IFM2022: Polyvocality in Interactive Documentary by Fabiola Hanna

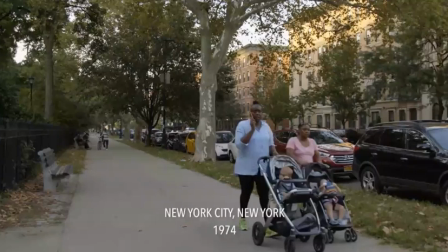472s
the film imparts a feeling of traveling across the country as well as across time to find out what has changed the poly vocal component in both films results
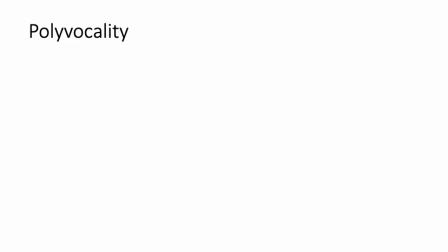485s
from the different ways that the individual voices are stitched together in
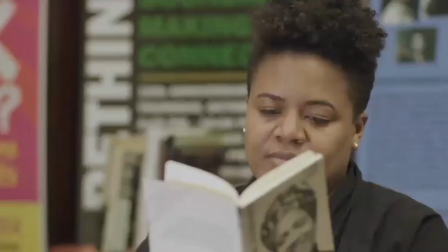490s
the cancer journals revisited the most conspicuous stitch is the collective sequential reading of lord's original texts that shapes the entire arc of the film. The text itself occupies the screen also in a multiplicity of forms, sometimes as a book,
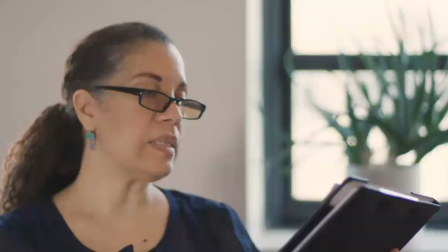509s
at other times as printed pages collated on a black dossier, and at still others are read through the device of a teleprompter. Another form of stitching occurs when a reader responds to the section of Lorde's text they have just read with their own thoughts,
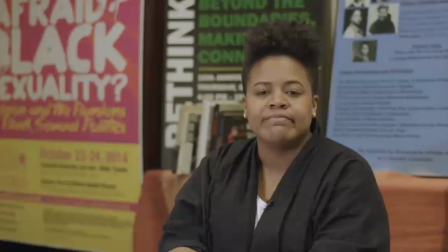525s
which they share live on screen, expanding on their own experiences with cancer, whether in the past growing up or in the present, somewhere undergoing chemo at the time of filming,
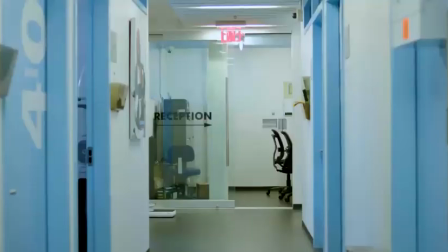536s
or in the case of the director with the Callen Lord Institute, speaking about the medical services they provide to the larger LGBTQ community.
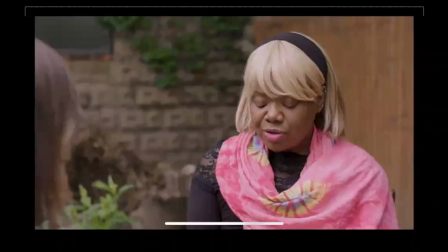550s
In another instance of exposing the collective nature of this filmmaking project, the camera pans out enough to include not just the view of the current reader, but the partial view of the reader who is to follow her,
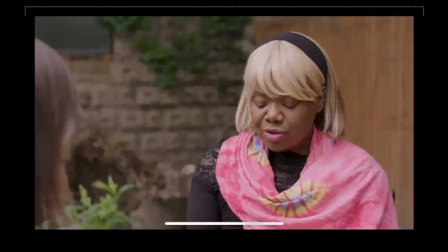564s
here seen on the left. The point of transition from one reader to another is captured by a close-up of their hands,
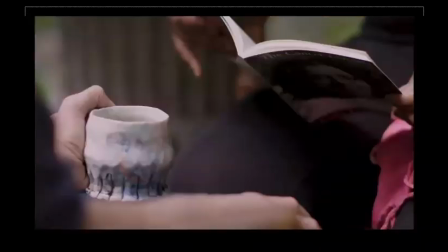573s
one person handing over the book, while the other puts down her cup of tea and takes the book,
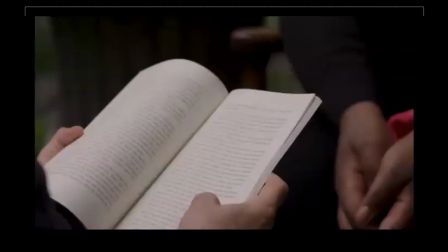579s
then opening it into the page she will read from. The next angle of the camera is on the new reader with a partial view of the first reader.
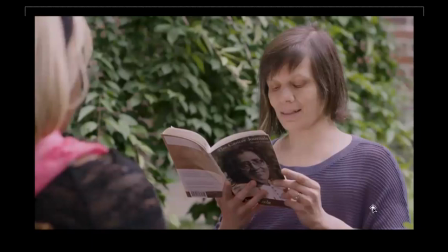588s
The resulting effect is of capturing and focusing on the act of listening itself, which by exposing it to the viewer also involves the viewer in it.
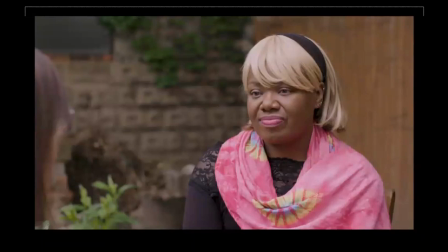601s
This multiplicity of voices on screen seems particularly apt for Lorde's own text, which itself features multiple voices among them
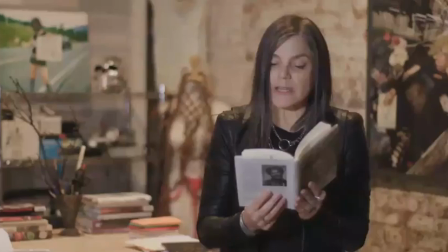613s
first her direct address to the mla audience to whom she delivered the text as a speech she says and i'm quoting her this is a situation faced by many women by some of you here today second is also the voice of lord's daughter selected by lynn as one of the readers,
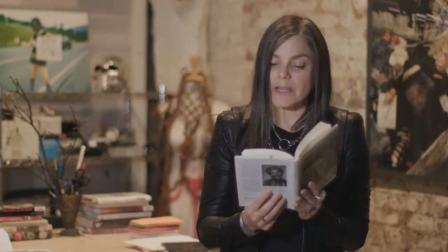633s
though the viewers do not know this yet, who first reads the following in Lord's voice, and I'm quoting the text. But my daughter, when I told her of our topic and my difficulty with it,
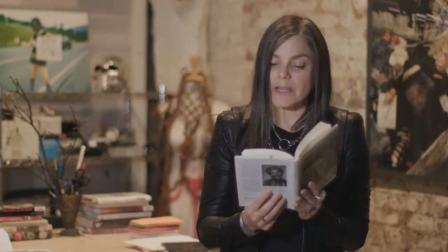648s
said, tell them about how you're never really a whole person if you remain silent, because there's always that one little piece inside of you that wants to be spoken out,
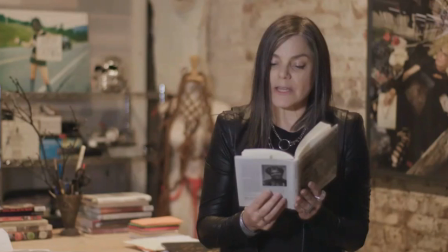661s
And if you keep ignoring it, it gets madder and madder and hotter and hotter. And if you don't speak it out, one day it will just up and punch you in the mouth. Lorde's daughter then responds to this reading, remembering her mother's words and the conversation.
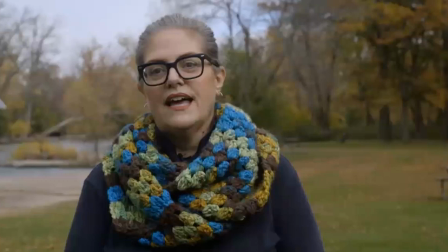678s
In yours and sisterhood, the stitches used to combine the series of individual readings also take a variety of forms. Most straightforwardly, the readings are consistent in their visual aesthetic.
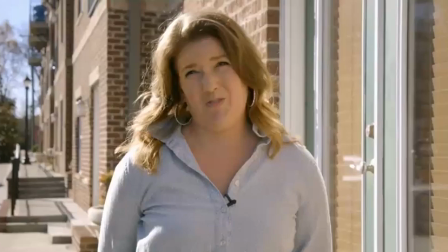690s
All are shot outside, during the day, with the camera facing the readers, first from a long view and then a closer shot. In this way, each reading can be interpreted as an individual portrait.
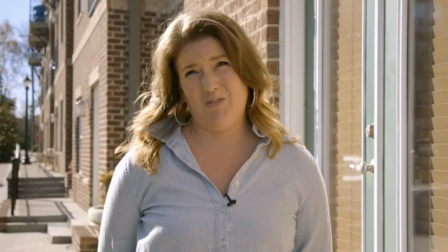706s
Additionally, almost all of the readings were conducted with a teleprompter setup that gives the impression that the readers are reading to the viewer, although a few exceptions were made when the readers expressed difficulty with the teleprompter.
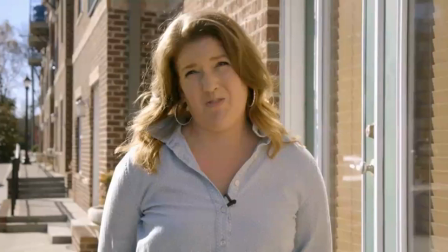720s
And perhaps most significantly, the recordings present a consistent feeling of intimacy between the letter writer,
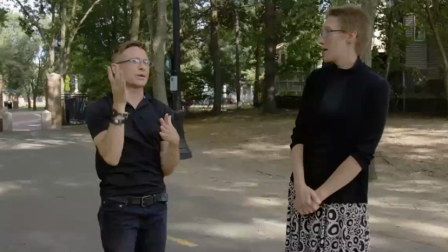728s
the reader, and the viewer, a feeling that stems from the curatorial approach that Lustig implemented. Each reader was selected to match the demographic criteria available in the original letter.
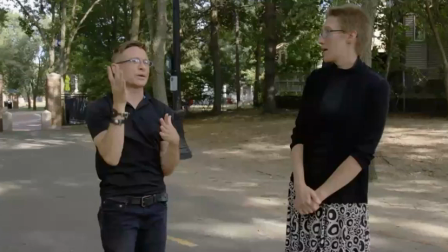741s
For example, a small town mechanic in the Midwest was paired with someone of the same profession, socioeconomic standing, gender identity, etc. In the absence of demographic information,
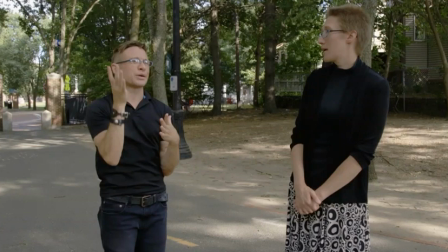754s
Lustig considered an intersectional approach that reflects a 2018 desire for inclusivity that might not have been as central in the 70s. lustig termed this process critical casting and i don't have much time to go into the
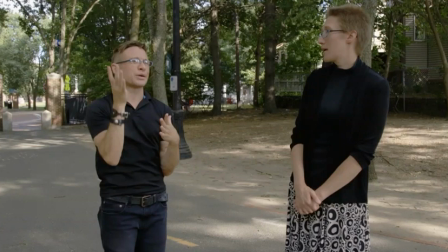769s
concept but i think as one that's really important also within the discussion for listening
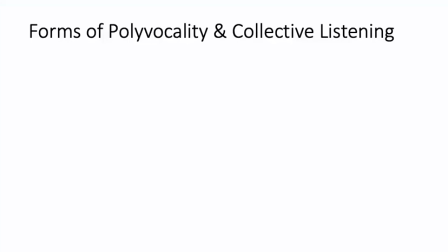775s
in addition to the stitching that enables the polyvocality the multiplicity of voices is also mirrored in the forms of the films themselves which enables what i'm thinking of as a kind of collective listening. In the cancer journals revisited,
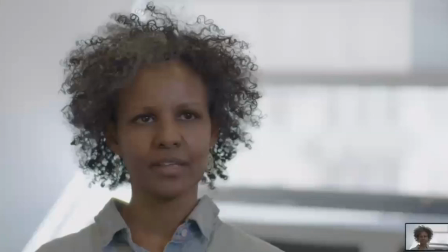793s
one such kind of collective listening that is consistent throughout the film concerns the way the the seams of the polyvocal content are handled. One example occurs at the beginning of the film when the readers create an auditory chain stitch, each one overlapping where the one before leaves off,
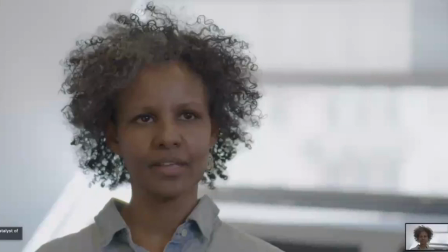813s
as both voices read the same words aloud simultaneously at the moment of transition. The element of synchronous repetition symbolizes a connected kind of listening.
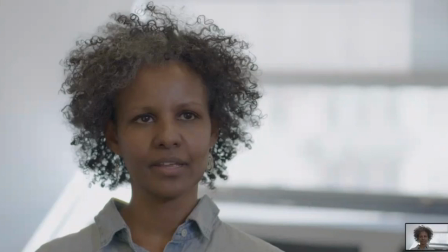826s
There are also other kinds of stitching. On two different occasions, Lynn's readers read the text in a language other than English, but then responds in English to both the experience of reading in Spanish the same text she had read in English while in Argentina,
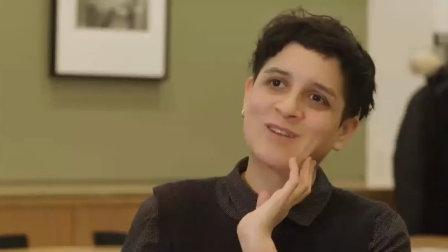841s
which allowed a perhaps taboo subject to be considered from a non-Spanish perspective.
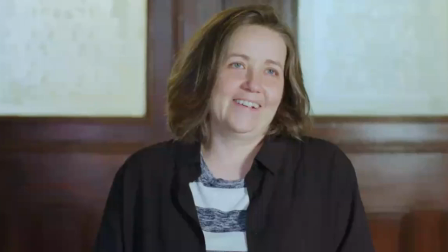848s
The second reader, who doesn't read in English, this time reading in German, compares the formal quality of the German language relative to the feeling of immediacy she felt in English, resulting for her in a more emotional reception of the text.
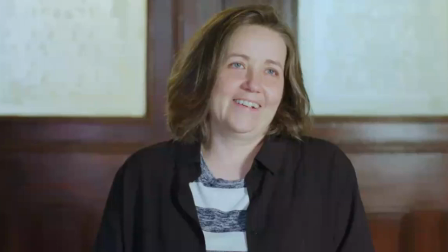863s
This has a dual defamiliarizing effect on English language viewers suddenly hearing a foreign language, and second, on the reader's new experience of a text changed for her by the language she was reading in,
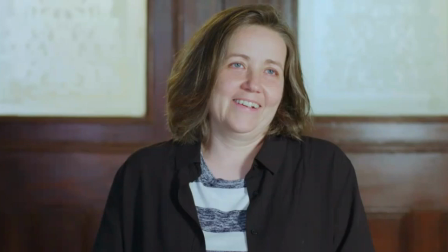879s
and her new perspective on the impact of linguistic differences on how a text is read and received. Because all of this is happening live on screen as both performance and spontaneous response, it results in a form of collective listening carried out by both the speakers or readers and the viewers.
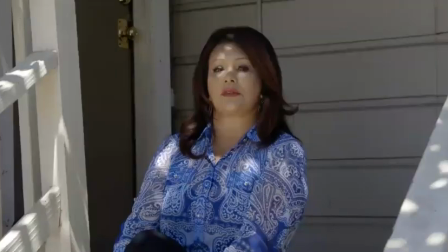899s
In Years in Sisterhood, beyond the visual aesthetic similarity, there are multiple other kinds of stitches. The readings are grouped around themes that cover discrimination at work, lifestyle, ownership, abortion, etc. Each of these groupings operate as a mini-arc across the film.
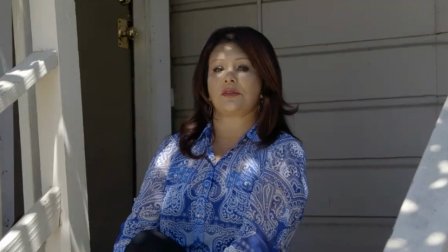920s
Another kind of stitching occurs at the end of the reading when the reader steers awkwardly, sometimes awkwardly, sometimes not very calmly, into the camera, sometimes followed by a response to the letter.
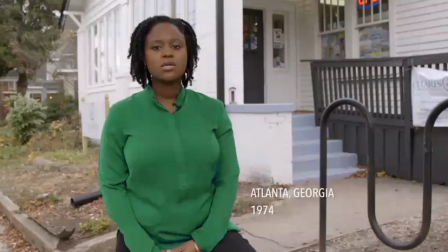934s
An additional kind of stitch also happens when a voiceover from the next scene overlaps when the reader is silently staring into the camera, where the audio acts as a stitch. The format of reading, then response, guides the film back and forth in the voice of the past to the present and back again.
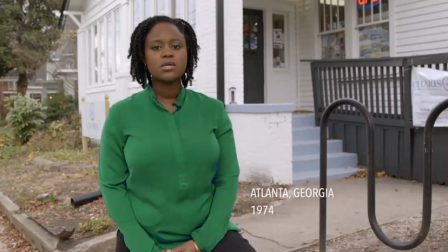954s
The stitching of times conveys the idea that not much has changed in these 40 years.